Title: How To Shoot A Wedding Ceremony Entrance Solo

So real quick, I'm just going to play the beginning of this video so we can watch through the bride's entrance to the ceremony space, and then I'll kind of walk us through how I planned and set up different camera angles and what my thought process was in trying to capture this moment and why it was so significant to the couple.
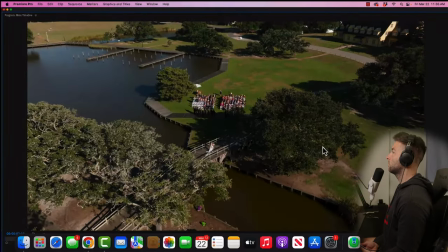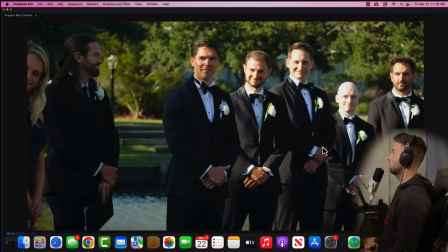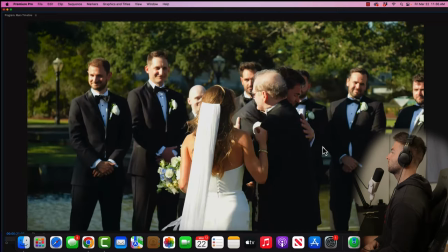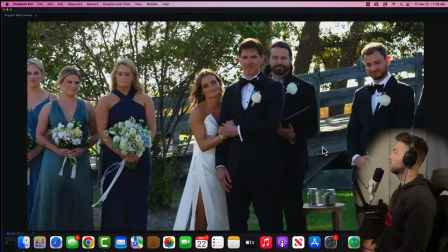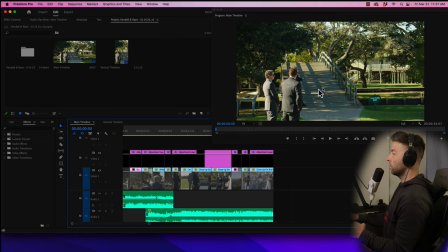53s
So firstly, this couple met on this bridge, and so they had let me know this in their in inquiry form, contact form. I met with them the day before. This is a Thursday wedding. So on Wednesday, my friend who kind of documented behind the scenes showed up with me.
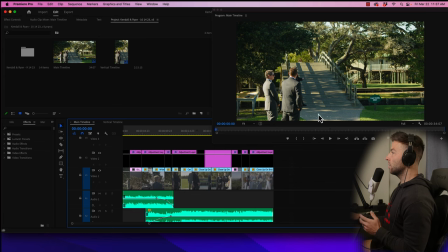70s
We met with the couple and all their friends and family who are at the rehearsal and the walkthrough for ceremony. And so that gave us some time to look at the space, the layout. I'll cut to the second shot right here.
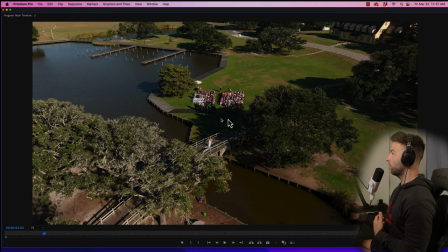82s
This really allowed us, you know, the day before to figure out, okay, here's our space. Here's our main area that we're working with. And we know the bride is going to walk over the bridge. I think everybody walked over the bridge, but she walked over by herself. So we already knew here's our space. Here's what we're working with directly behind us here,
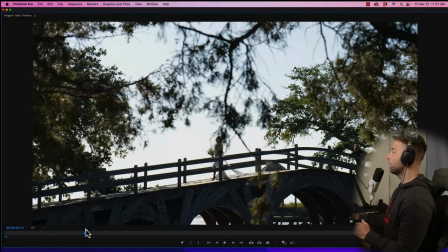99s
which I think you can see in the next shot, a wide shot, or even here, you can see there's water behind in this wide shot.
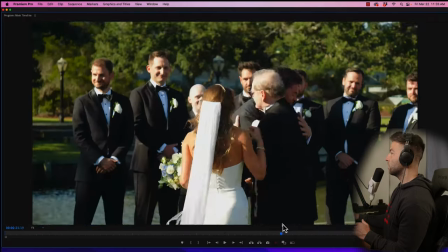107s
You can't really see in this wide and in none of these shots, But in this drone shot,
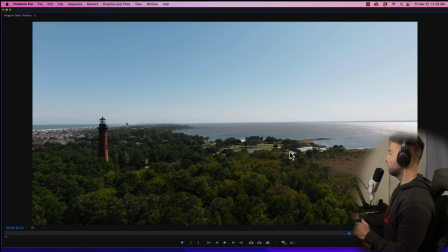112s
all of this ceremony was like right over in here. And the bridge is right over here. All this water was behind us. So we knew we had a lot of different options as to how we wanted to capture and document this moment.
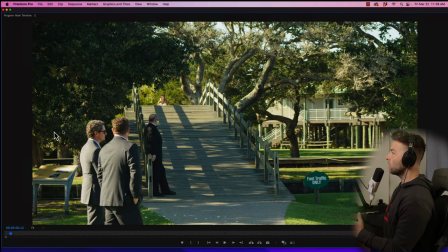125s
So anyways, going with shot number one. This was a 100 to 400 millimeter camera. I think my F-stop was at like a 5.6, somewhere in that range. and I just set the focus point because the dad was waiting and standing here for a while and they're like,
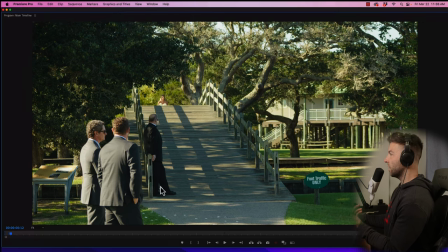144s
this is where dad's going to stand. So I kind of set this as my focal point. Obviously, they're a little bit blurred out. She's definitely a little bit blurred out, but my f-stop was at such that I didn't have to worry about perfect, perfect focus, nailing the focus exactly because I knew this was our general area.
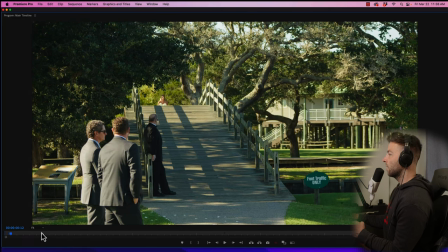163s
So I set my focus point to this. our next shot I want us to look at
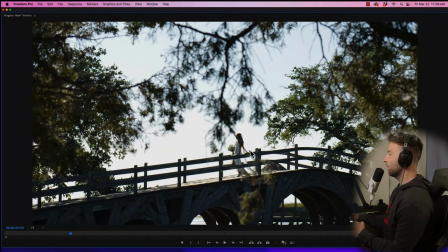167s
is this shot here this was another tripod this is a
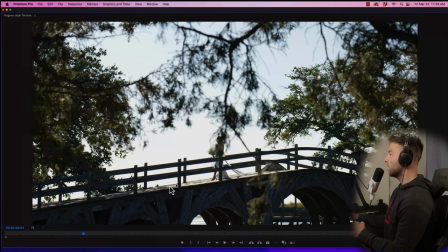172s
7200 set I just set my focus point to basically be this bridge it's pretty straight in front of us so from left to right this focal length our distance is going to be practically the same from like here to here not
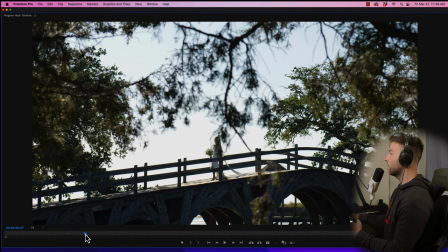187s
much is changing she's not really moving toward us or away from us so I knew I I could set my focal point there and let it go. I love how that shot turned out. And again,
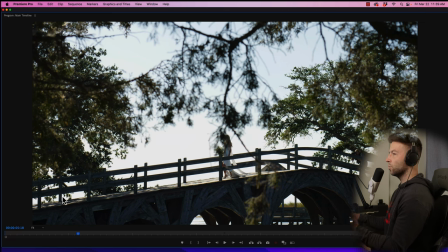195s
this is like probably like a 10-minute video of just waiting for people to walk across the bridesmaids, the groomsmen. The groomsmen actually came up from a different direction, but all the bridesmaids individually walked across the bridge. So again, I was like, this looks like a really sweet spot.
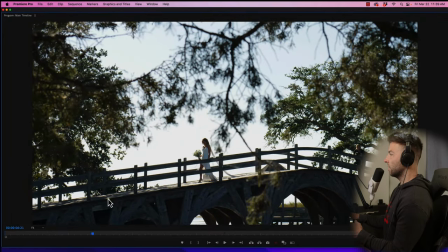212s
I want this foreground of these trees. The branch is hanging down. but we'll get to this shot and all these shots here in just a minute when I show you the aerial perspective and we can actually see where each of the cameras are positioned.
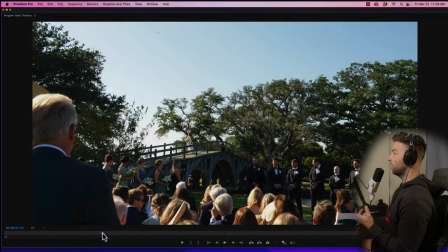225s
Our next shot is our wide. This is my classic 24 to 70. I'm usually sitting in like the 25 to 30, maybe 35 millimeter focal length. And obviously if I zoom out any further, I think even without this guy standing up, we would have seen my camera over here that was getting the closeup straight to the groom's face, which is our very next shot,
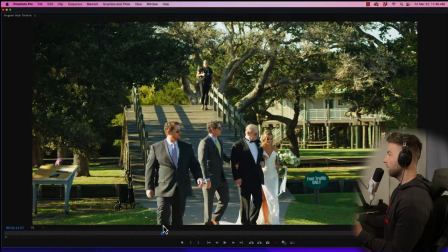244s
I think that we cut to. Yeah, there it is.